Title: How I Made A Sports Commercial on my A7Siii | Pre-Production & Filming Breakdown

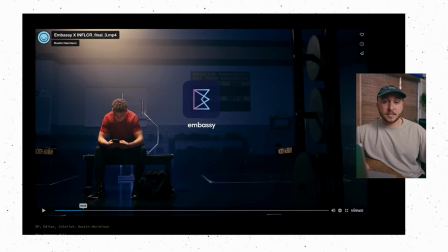[12:21]
This one looks good. I like the way that the lighting came out, and that's not surprising because this is one of the ones that I spent the most time lighting. On the back of this bench we gaff taped one of the tube lights so it's giving this entire blue cast to the back wall. We have the after 300d just out of frame with the light dome and the grid
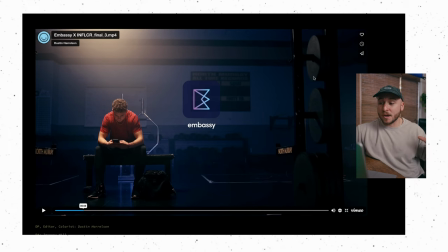[12:39]
giving this big top light and we also have completely pumped the room full of fog. This is not an expensive $3,000 haze machine but it's also not like a party city fog machine. It's somewhere in between those two budget realms But you can tell like there's a significant amount of fog in here, maybe too much. I like it. I'm not mad at it.
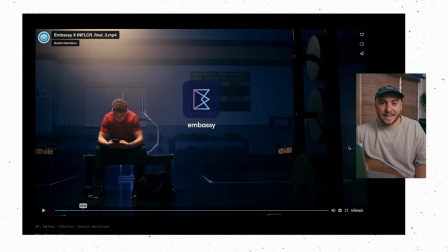[12:58]
And then we have one more tube light giving this really nice just kind of pop of daylight looking light to make sure that we're not just falling into this blue over here. I will say if I was to redo this now, I wouldn't go for this thick of a look on the shoot day. Like, yeah, maybe I would pump some of these blues and colors into the shot during color grading,
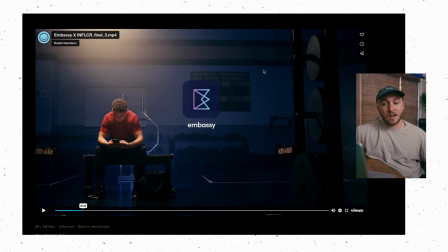[13:17]
but I feel like I just went a little bit overboard with contrast and with color in the lighting. I'm not saying it's bad, but I just probably would go for something a little bit more natural looking now.
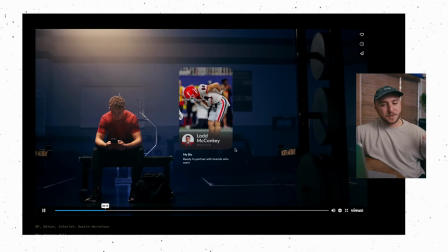[13:28]
So we have Vlad is changing his profile. I'm just doing a slight digital zoom here because I wanted some movement.
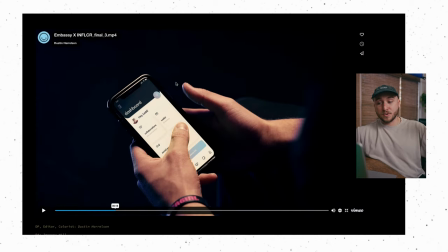[13:34]
So this shot's interesting. As you can see, it was previously just a green screen pulled up on his phone. I'm no VFX master. I do what I can to get graphics done, but it's definitely not my forte and anything that I would have the budget for, I would hire out someone to do graphics or VFX or whatever. So we have the phone.
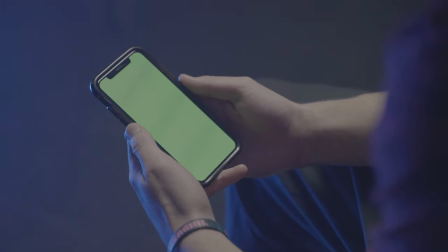[13:53]
I got lad to pull up just a full green screen. And then I did have him interact with the green screen itself.
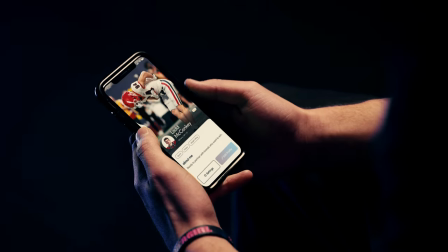[13:59]
And then I go in and add the actual screen that he's supposed to be interacting with in post. I can't remember exactly why, but there's a reason that we had to do a screen replacement from the get-go. So that kind of wraps up the first scene, the whole like prepping for the workout, prepping his profile.
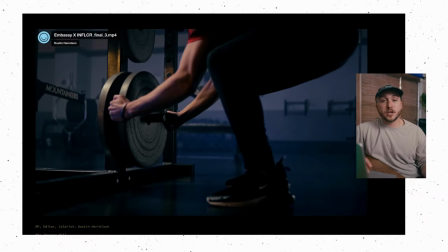[14:13]
Then we get into the workout scene. We can jump back over and look at the shot list for this.
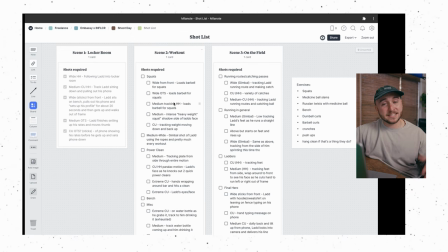[14:19]
Basically, I just needed him doing a lot of workouts. The idea is that he's in the gym, he's getting after it, he's working hard. I wanted big movements, I wanted sweat beats, all that kind of stuff. I had some plans and ideas to make sure that I didn't just shoot at one focal length.
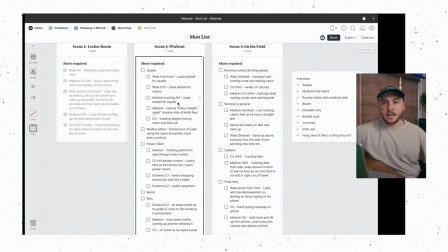[14:34]
Like, make sure you get some wide, some wide over the shoulder, some medium tracking handheld, but most of this is just to make sure that I got a variety of shots.
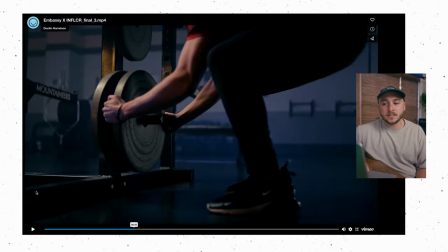[14:43]
I did not get all of these shots and I didn't need all of these shots. There are two things I wish I would have done differently in this regard. One, organize it and storyboard these out a little bit more so that I could make sure that I was not breaking the 180 degree rule. Basically, you need to stay on the same side of the subject the whole time because if you switch the side of the subject that you're shooting from it disorients the audience and it confuses your brain on like where you are and what you're seeing and who they're talking to which direction they're looking i'm jumping around this whole time and i feel like it's a little bit too disorienting we're shooting from the right side and immediately the next
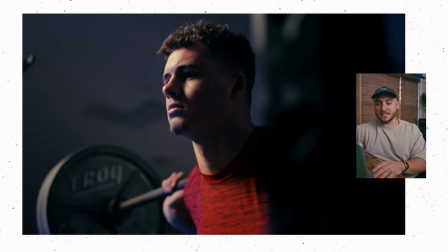[15:22]
scene we're shooting from lad's left side and then immediately a couple seconds later we're back shooting from lad's right side back to his left side still on his left side still on his left side i should have just shot from his left side the entire time. We could have just turned the freaking squat rack around, but you live and you learn. The other thing I would have changed is I would have over cranked my shutter a little bit. There's a lot more motion blur than I would have wanted in here.